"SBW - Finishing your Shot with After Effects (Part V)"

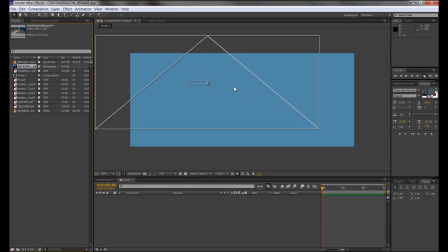(4:32)
The first thing I want to do is slap everything in order. So I'm going to slap in my background first.
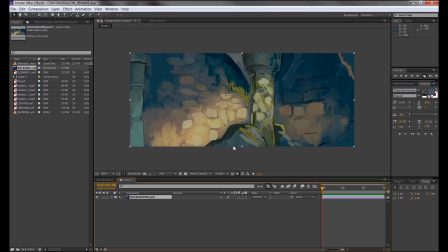(4:39)
As you can see, After Effects could take it in as a PSD, a Photoshop document.
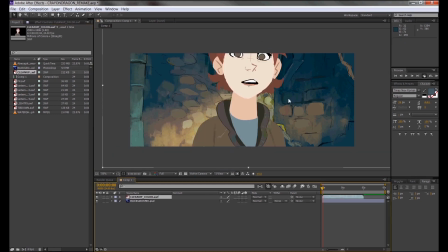(4:44)
So just keep slapping stuff in. Slap some effects, slap some girl.
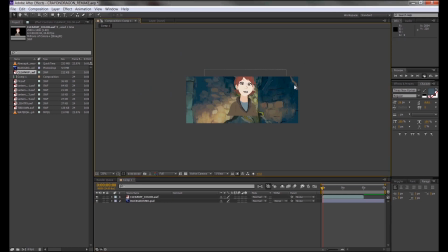(4:48)
I'm gonna slap the girl in first because I believe it's important to have a character do their thing.
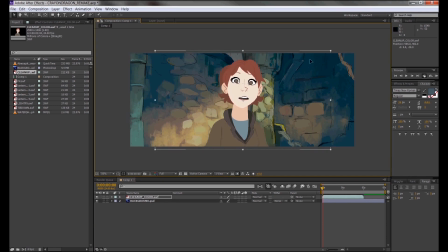(4:53)
Resize them, squeeze them, make sure they fit well with your scene. Everything else like visual effects to me is for money shot purposes, but that's just how I work. Then I'm gonna add secondary important stuff like the visual effects.
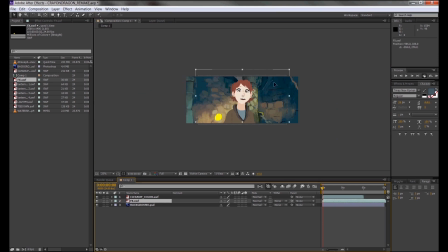(5:08)
I'm not sure how this will look in action, but I'm just positioning all the stuff that I think might work compositionally. I'm gonna quickly see it play and see if everything works to me.
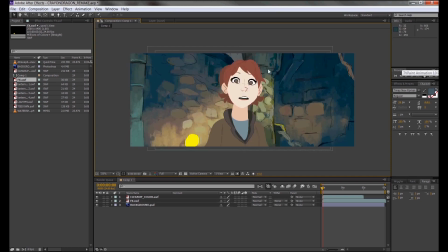(5:21)
So far during rendering, everything looks solid, looks like it's gonna play really well in full speed, and I love After Effects, and what the hell, she's gonna vanish, that's for sure, oh god. In the timeline, make sure you adjust your preview bar so it just matches just the girl's animation, and it will only play that bit.
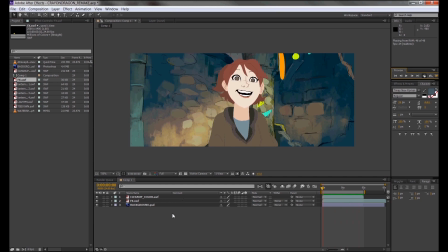(5:39)
What's good about this is that when you render it, it'll only render this bit. So I'm just going to adjust these effects in the character, make sure it's in a composition I like, and I'm thinking, hey, we need more splatter paint effects going on.
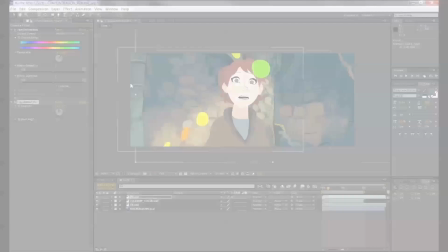(5:52)
Pressing Ctrl D on a layer will duplicate what you already have. So I'm just going to make a duplicate of this splatter paint effect and put it over the girl character.
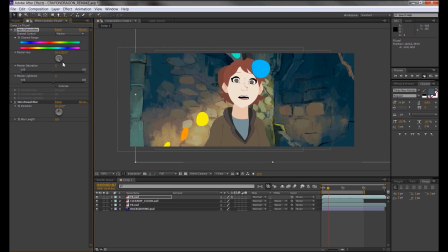(6:00)
I'm going to change its colors by adding a new hue effect and adjusting it through there.
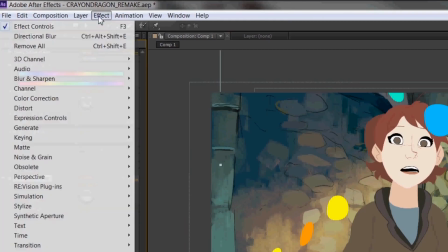(6:05)
Oh, and if you want to add an effect, look up and you'll find effects.
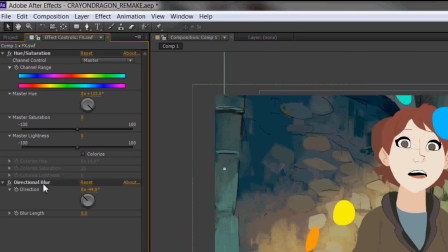(6:09)
With whatever layer you have selected on, you can click on the effect and it'll be added to its effects properties, under effect controls in this case.
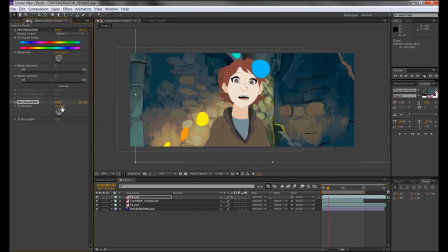(6:18)
So as you can see, I'm trying to apply some sort of blur so it doesn't distract the focus away from the girl, in that it gives an illusion of depth in the whole scene, even though there's no 3D mumbo jumbo going on. We'll get to that point someday. So I'm playing with blurs, and as you can see,
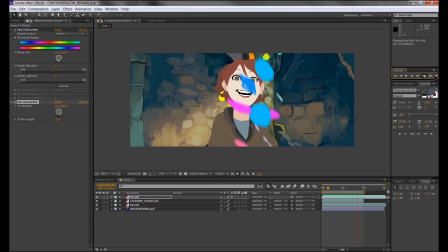(6:36)
I actually flipped the effect upside down so it gives this illusion that there's actually more variety in these effects. But then there are times where I realized, wow, that looks hella stupid, so I'll readjust and see if my earlier take was better. I always test these things back and forth to see if it plays well.
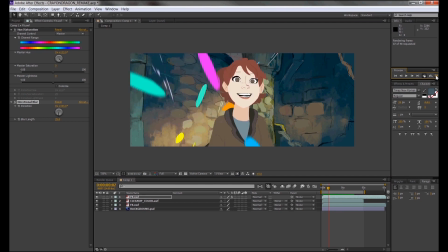(6:55)
The polishing the poo-poo stage is where I actually get really OCD about where things happen and go. Sometimes you can offset the timing of these layers if you make them start way earlier or way later than the other ones.
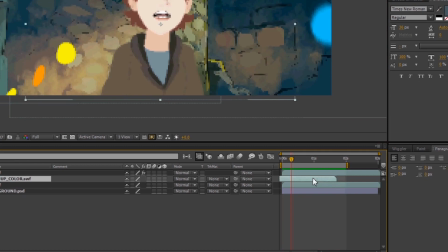(7:08)
This is another way to add more variety in your effects. Again, this is a stage where I get really carried away, so yeah.
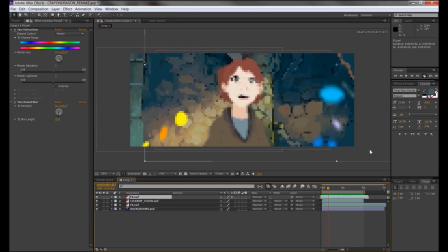(7:17)
But if I polish my poo-poo too much, I can't get my points across. So let's move on. So I promised you guys that I'd show you how to add the lighting on the girl, and make the lighting effect that we did stay in the girl's silhouette. With the girl selected, go to the Layer tab and click Pre-Compose.
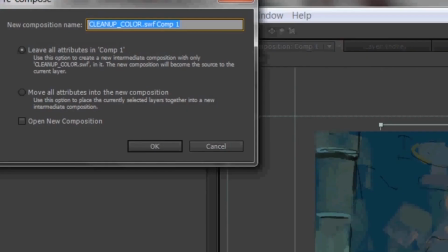(7:36)
It'll ask you what kind of pre-compose you want to make, but I think these settings are fine. Since we don't have any layer effects and blend modes and stuff like that, I just want my composition just to have the girl. When they're talking about attributes, they're mentioning other stuff that's like layer styles and coded stuff.
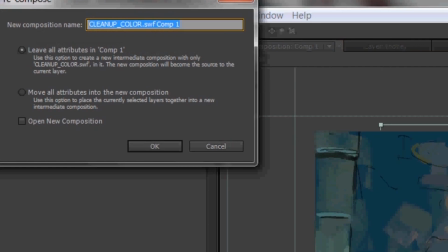(7:51)
But I don't have any of that, so I'll just do the first one. Now you'll notice the icon of the girl change from a flash file to a new composition.
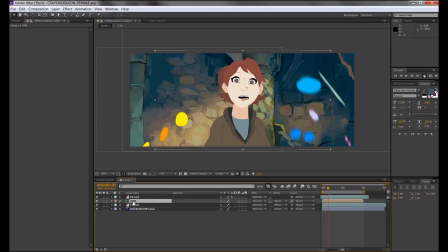(8:00)
We now have a comp within a comp, and if you double click it, it'll open a new comp viewer just for that comp.
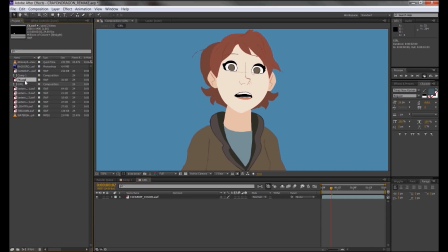(8:06)
Anything you do here will mostly be focused on the girl. So I'm going to select the light effect we did for the girl and slap it in her composition.
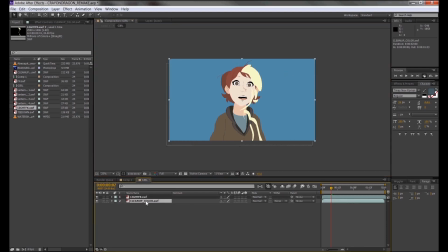(8:13)
Using the transform and move tool, I'm going to readjust the size of the light so it fits the girl and matches her overall contour. And once I'm done with that, I take this little box with a T on top of it. This is a transparency lock.
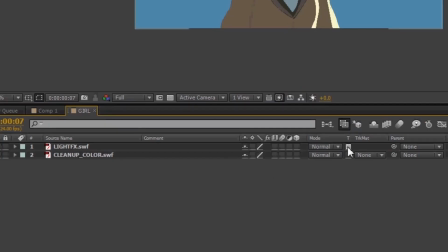(8:27)
It'll be locked to anything that's underneath it. So in this case, the light is stuck within the girl.
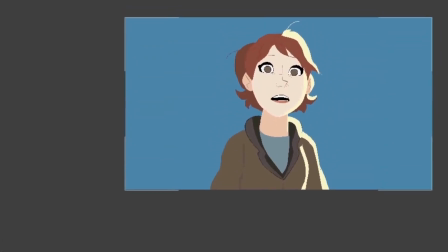(8:33)
Now the excess light is no longer showing.
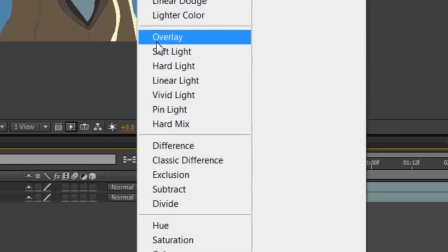(8:35)
And if I click on the blend mode settings, I can alter the blend mode properties on how the light reacts to the girl.